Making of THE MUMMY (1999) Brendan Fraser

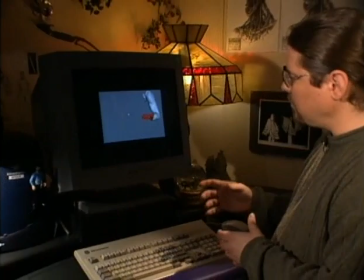So what happens is that the gray skin that you're seeing here is the outermost part of the virtual flesh.
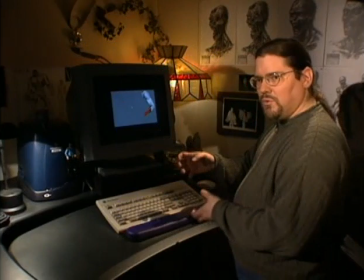The bones would be the innermost part, and then all the muscles, which I built and animated and made move properly, are embedded within that flesh.
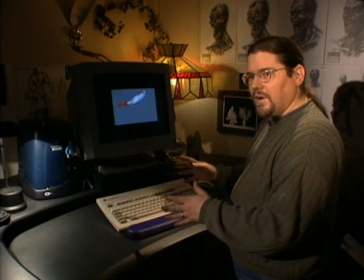So what that gets us is that the skin stays over the muscles and the bones without us having to do anything other than put it there.
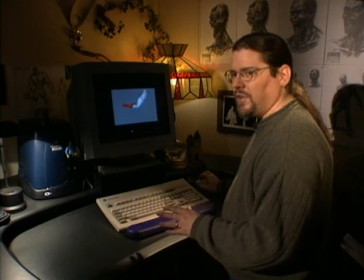See, the movement on that gray skin, none of that's coming from any kind of animation other than procedural animation coming from the software.
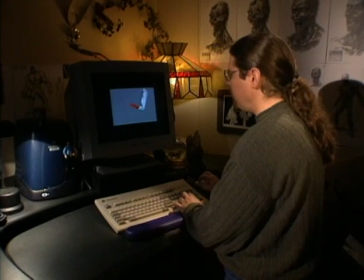And this is particularly fun if you look right in the corner of the elbow.
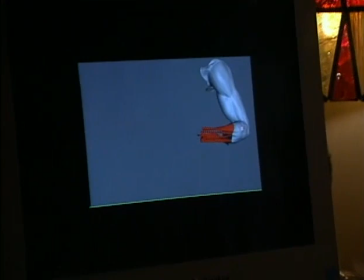This is something that we weren't even necessarily expecting, but we got for free. You'll notice that it crinkles at the elbow, and it even kind of crinkles sort of like skin crinkles.
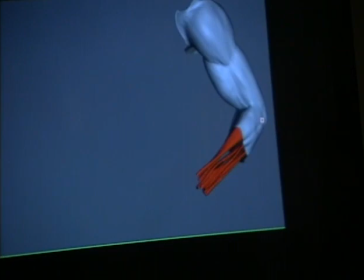You can see
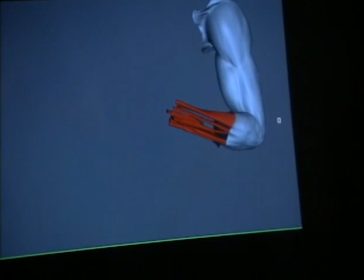those three little creases that form, and that just happens because the dynamics in the simulation, the procedural animation, are accurate.
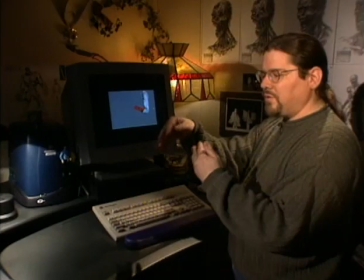One of the trouble with conventional methods for creatures is that if you put lots of layers over top of each other and then move them around,
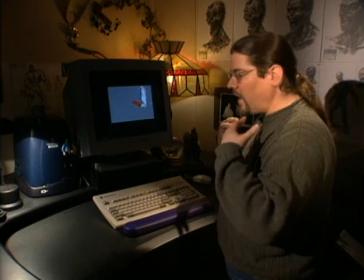they'll pop through and they'll show through and then they'll pull back, and it really gives itself away as CG. Whereas with this, the skin stays over the muscles and the bones,
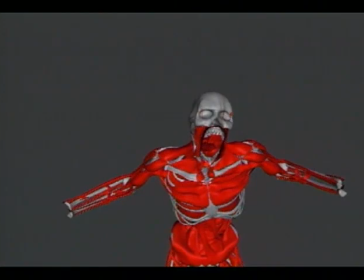and you can actually see muscles and things sliding underneath the skin, and we don't have to actually do it the hard way. We don't have to fake it. It just happens.
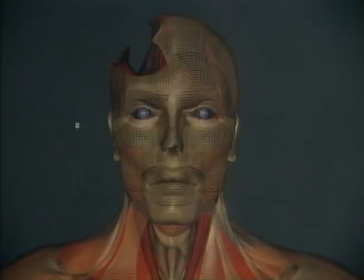When you're looking at creating something like that on a computer, you say, okay, are we going to build this as a model, or are we going to paint some of this? And, you know, there are ways that we pushed, you know, I think the limits of what you can do in using not just the geometry,
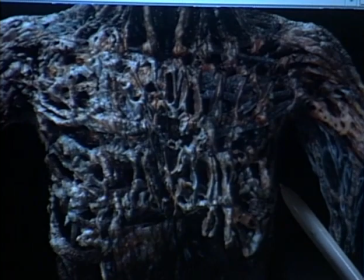but paint on top of that geometry to create what looks like more wrinkles and folds in the skin. And it's actually painted so that you're in effect modeling using paint, I suppose.
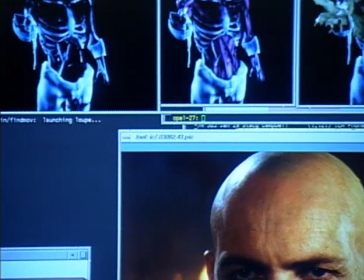And so we were sort of doing things that came pretty close to
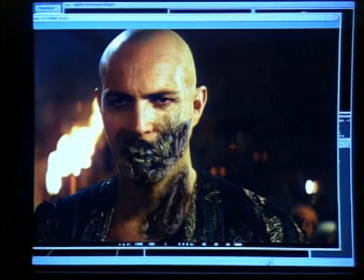breaking the renderer in terms of the way that you actually create the final image for the screen.
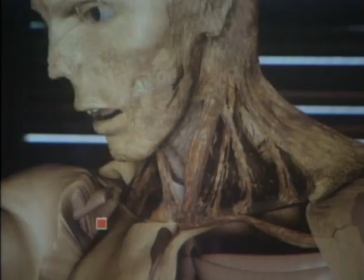We were riding the edge there, that's for sure. People at work were saying, you guys are crazy, I can't believe what you're doing.
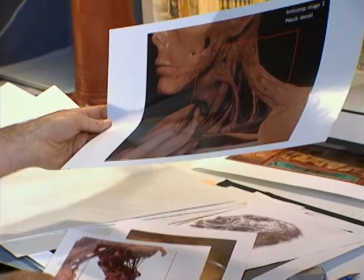As the project evolved into the CG team's participation,
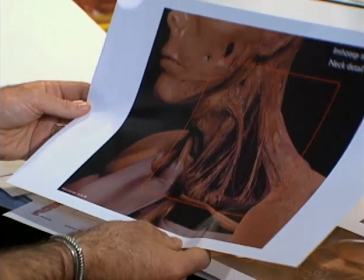I would create more detailed artwork that would guide them in all of this detail, all of this rotted, desiccated, webby stuff here.
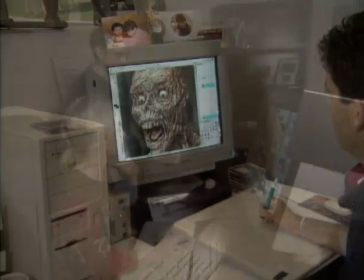And this was the work of a collaborative work of the modelers and the view painters.
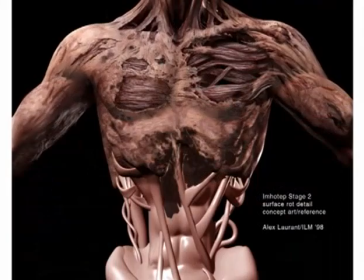The view painters played a really critical role in bringing all of this detail to life, and that's something that was really pushed on this creature more than just about anywhere else that I've seen,
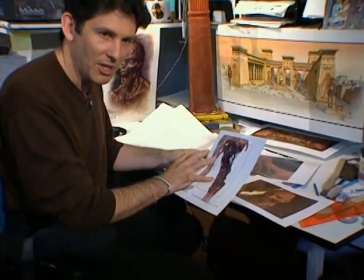is this fusion of computer geometry with more than just texture maps on top of it,
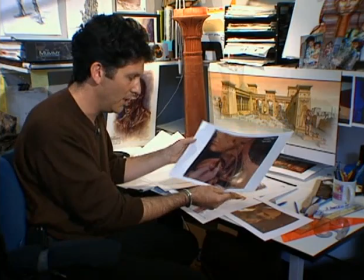but all of this webby transparent stuff being achieved
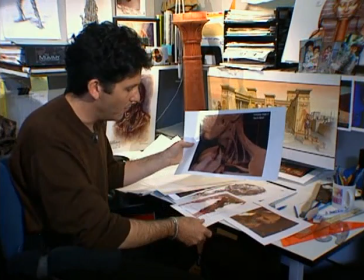in the view paint process with transparency maps and displacement maps to give it a 3D feel.
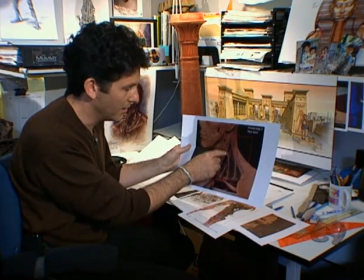It would have been far too time consuming and costly to model in geometry every one of these things in the computer, every one of these little strands.
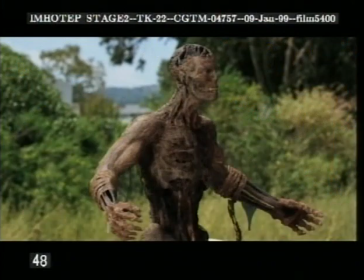So a compromise had to be reached where certain larger muscle shapes were modeled in the computer and
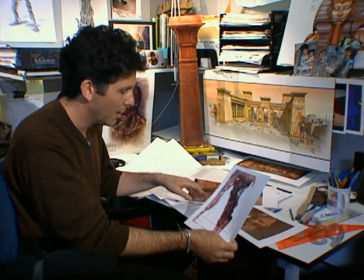linked or rigged to the skeletal, the digital skeleton, and then the view painter came in and,
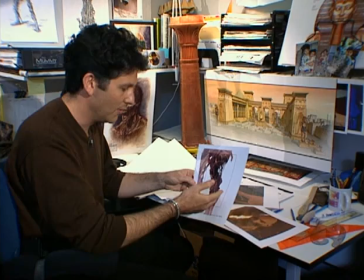following this artwork as a guide and inspiration, would hand paint,
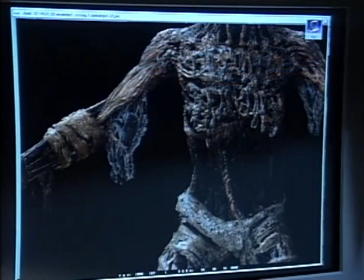really sort of continue this concept painting digitally into the real creature itself, complementing the muscle geometry.
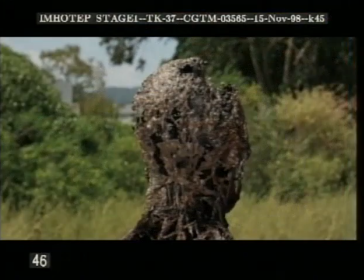He has to be just as detailed on the inside as on the outside levels, as you go through, because you never know where he's going to be revealed or where he's going to turn, or someplace that might be in shadow in real life that we will pop a light into, enhance it, and make it more obvious that there's holes.
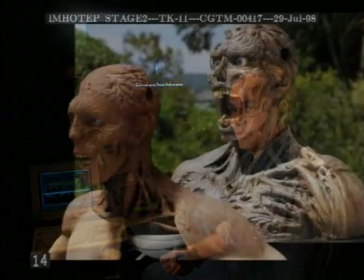We started out with a really dense creature, thinking that that's we wanted him to appear as powerful and strong as we can.
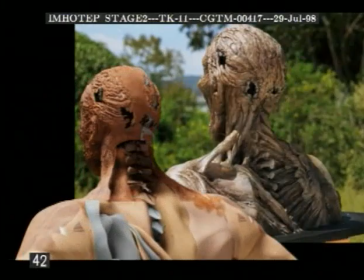But once we started punching some holes in him and seeing through him, we realized that was even more interesting.
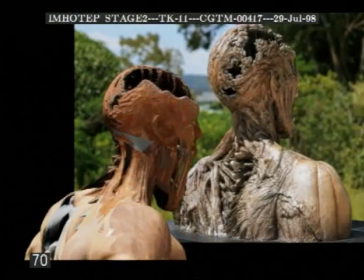It gave him more mummy, scary creature feel. So then we started taking out his his lungs, his heart, and all the stuff that we had put in there originally, because it was more interesting to be able to see through him.